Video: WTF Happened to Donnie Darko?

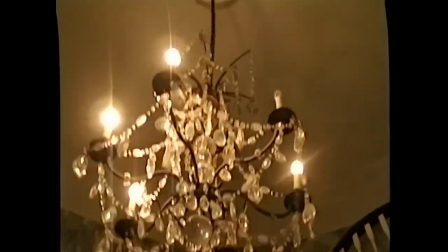8:07 Speaking of racing, with an accelerated production schedule set to start one month later,
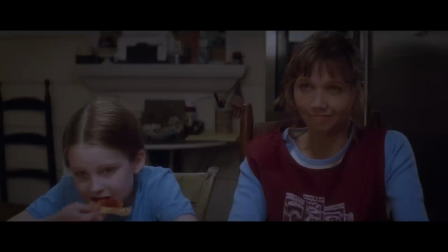8:12 it was Gyllenhaal who suggested his sister Maggie Gyllenhaal be cast as Elizabeth Darko, which still marks the only time the two siblings have shared the screen together.
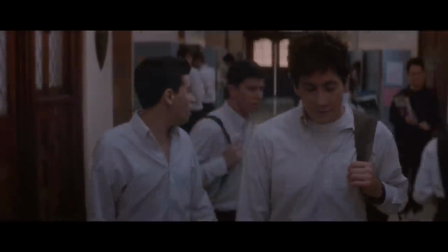8:21 Jake Gyllenhaal was given free reign to add his own ideas and interpretations of the character, which included Donnie's childlike vocal tone when speaking to Frank,
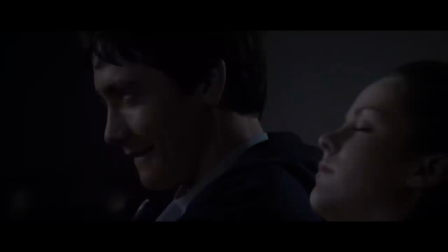8:30 which Gyllenhaal likened to, quote, a child talking to his blanket.
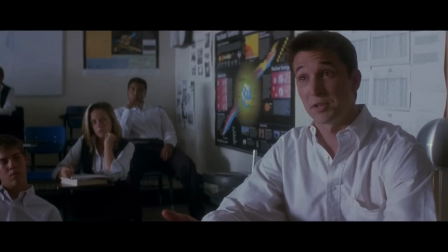8:34 As for Patrick Swayze and Noah Wiley being cast as Jim Cunningham and Kenneth Monatoff, Kelly credits producer Nancy Juvenin for landing such seasoned actors.
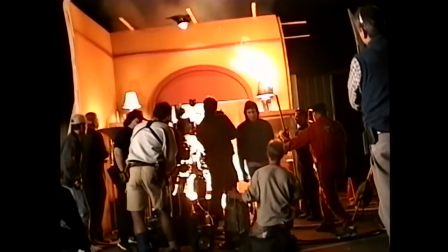8:43 The 28-day film shoot on Donnie Darko took place between July and August of 2000,
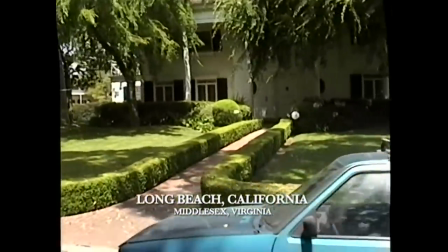8:48 with Long Beach, California serving as the primary location standing in for Middlesex, Virginia.
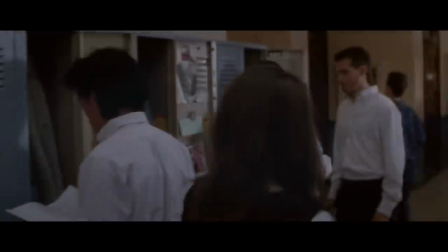8:53 The opening mountain shots were filmed along Angelus Crest Highway, and the school interiors and exteriors were shot at Loyola High School in Los Angeles. One of the smartest things Kelly did during pre-production was to hire Steven Poster to be a cinematographer,
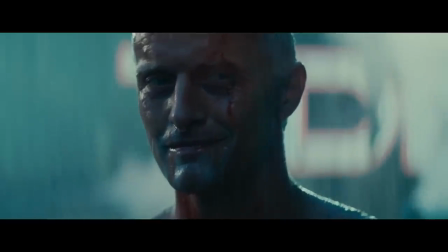9:06 who worked as an assistant director on Blade Runner two decades prior.
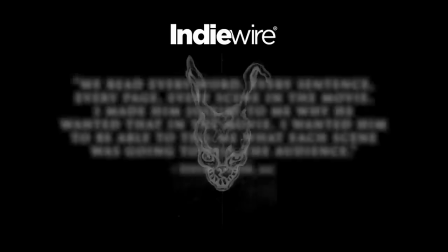9:10 According to Poster via IndieWire about his initial meeting with Kelly, we read every word, every sentence, every page, every scene in the movie.
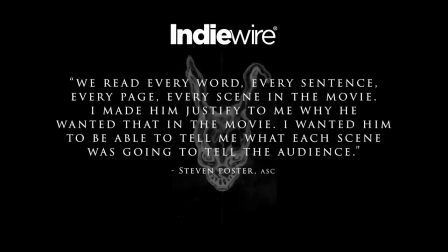9:18 I made him justify to me why he wanted that in the movie. I wanted him to be able to tell me what each scene was going to tell the audience.
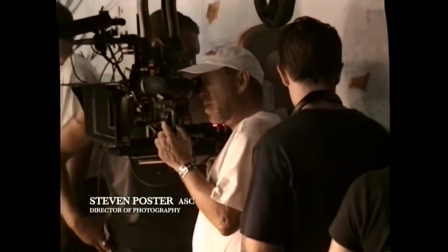9:26 Thanks to the steady hand of the cinematographer, Kelly did not have a huge number of technical or logistical problems, memorable on-set injuries,
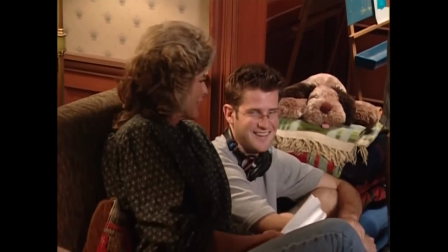9:34 or many production-halting accidents during principle, which is quite a miracle for a 20-something first-time filmmaker.
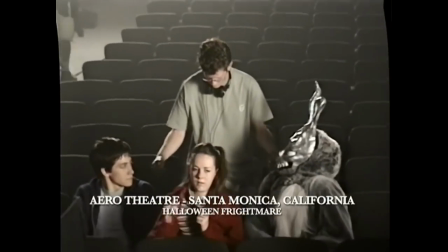9:41 No, the toll of filming came from the immense stress of making a first-time feature film in 28 days,
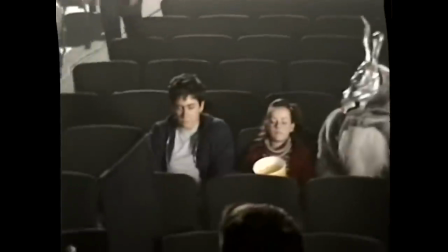9:47 a breakneck effort that resulted in Kelly losing 20 pounds during the shoot. Kelly and Poster opted the film using a Panasonic Panastar camera,
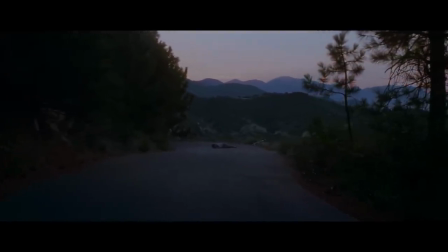9:55 doing so in an anamorphic format Kelly hoped would seduce the audience from the opening shot pushing in on Donnie atop the mountain at dawn.
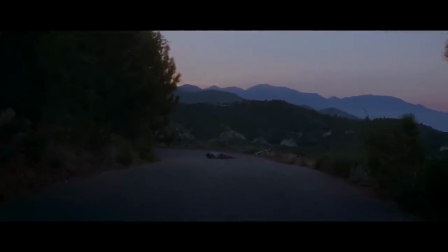10:03 The anamorphic format entails filming in widescreen onto 35mm film stock.
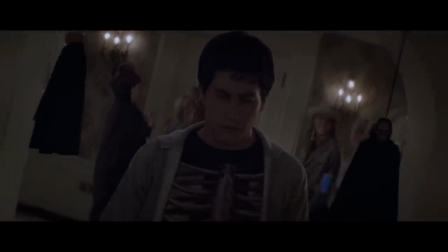10:08 Steven Poster suggested using Kodak 800 ASA film stock to combat any lighting issues,
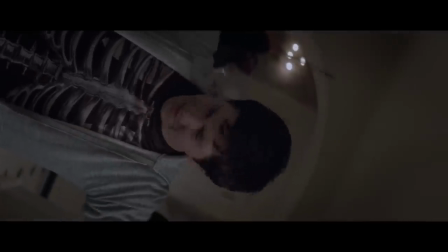10:14 which despite public pushback that contended was too grainy and indecipherable, ended up working extremely well for the visual aesthetic Kelly was aiming for.
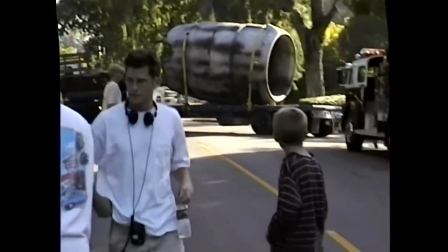10:23 One of the most difficult scenes to shoot included the jet engine falling from the sky into Donnie's bedroom.
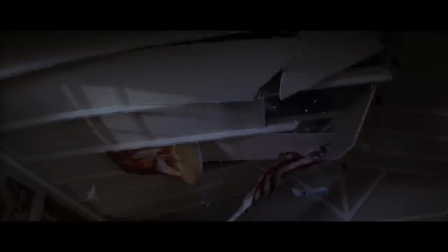10:29 According to The Ringer, the shot was done in one take after a real jet engine was purchased for $10,000.
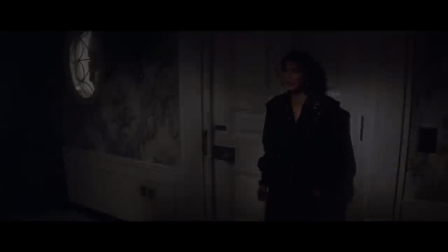10:35 To achieve the shot, the hull of the jet engine was suspended above the set and a pressurized air gun was used to plummet the engine through the roof.
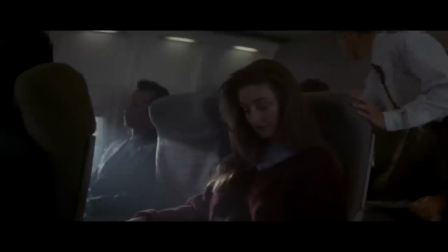10:43 While many implored Kelly that jet engines do not fall off of airplanes, while the movie was being filmed in August 2000,
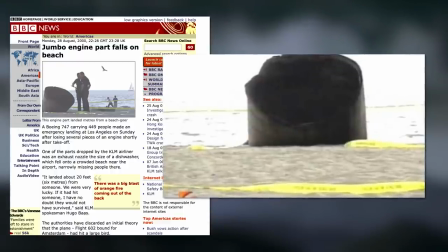10:50 a dishwasher-sized mechanical airplane part fell off a Boeing 747 and landed on a beach.
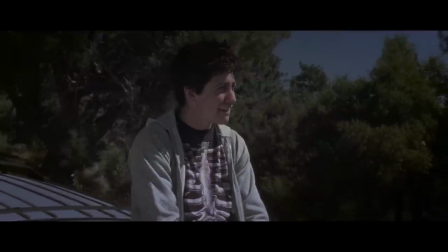10:56 Serendipity? Mere coincidence? What the f*** indeed.
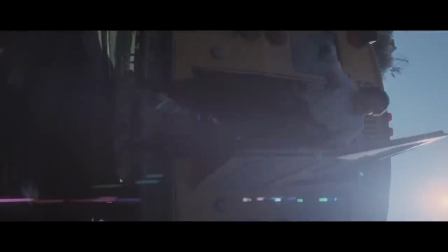11:00 Another standout sequence in the film includes the dazzling school montage set to Tears for Fears Head Over Heels.
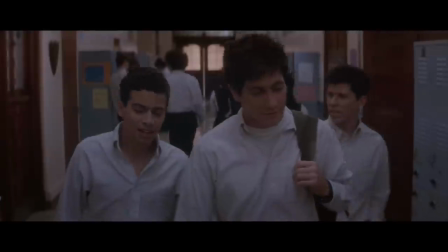11:07 Producer and line managers were irate over the scene resembling little more than a glorified, self-indulgent music video completely devoid of plot-advancing dialogue.
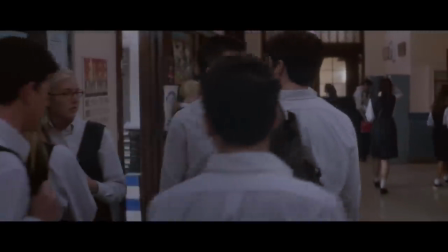11:16 However, once Kelly showed the sequence in totality when it was finished,
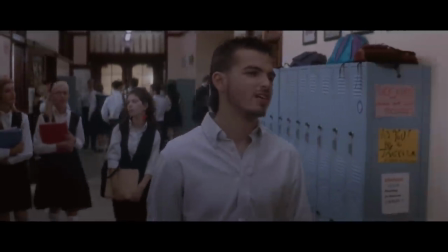11:20 the producer shut up and realized how rad the montage is, and how much it conveys in terms of mood and atmosphere.
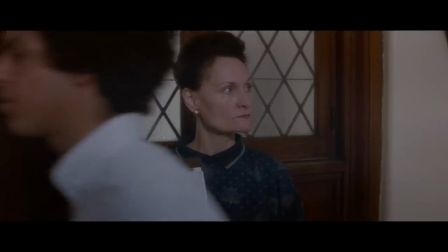11:27 A bit of a risk, Kelly actually choreographed the scene to head over heels before production even secured the licensing rights to the song.
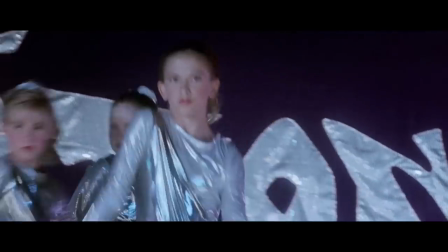11:35 According to Poster, Samantha Darko's sparkle motion dance sequence was one of the most difficult to get right,
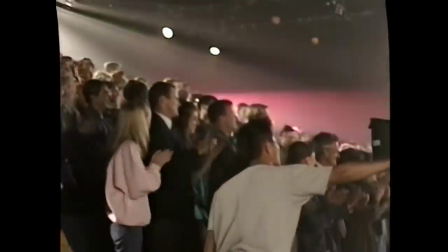11:40 eventually opting to use smoke as a substitute for light to make shadows and silhouettes appear during the stage performance.
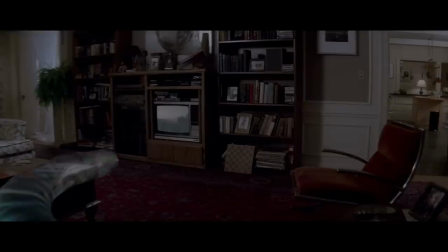11:47 In terms of how Kelly conceived the cartoonish translucent tubes emanating from the solar plexus of Donnie that allow him to see future events,
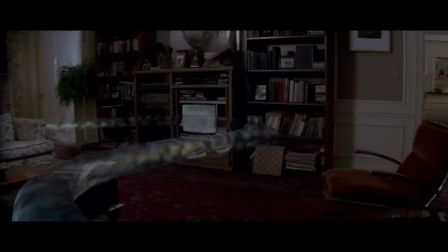11:54 According to the DVD commentary, Kelly was inspired by watching the late football legend John Madden diagnose a play using a telestrator,
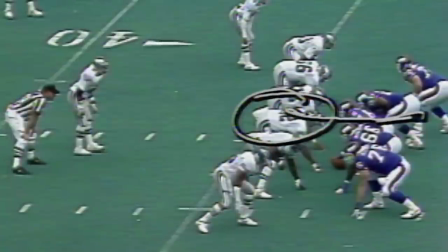12:02 in which he would pause a video and draw on the screen to show where the players would go next. Watching this while high,
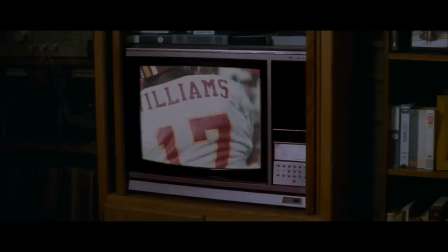12:09 Kelly was so influenced by Madden that he incorporated the scene in which Donnie watches football with his dad and is summoned from upstairs by the prophetic spherical tube.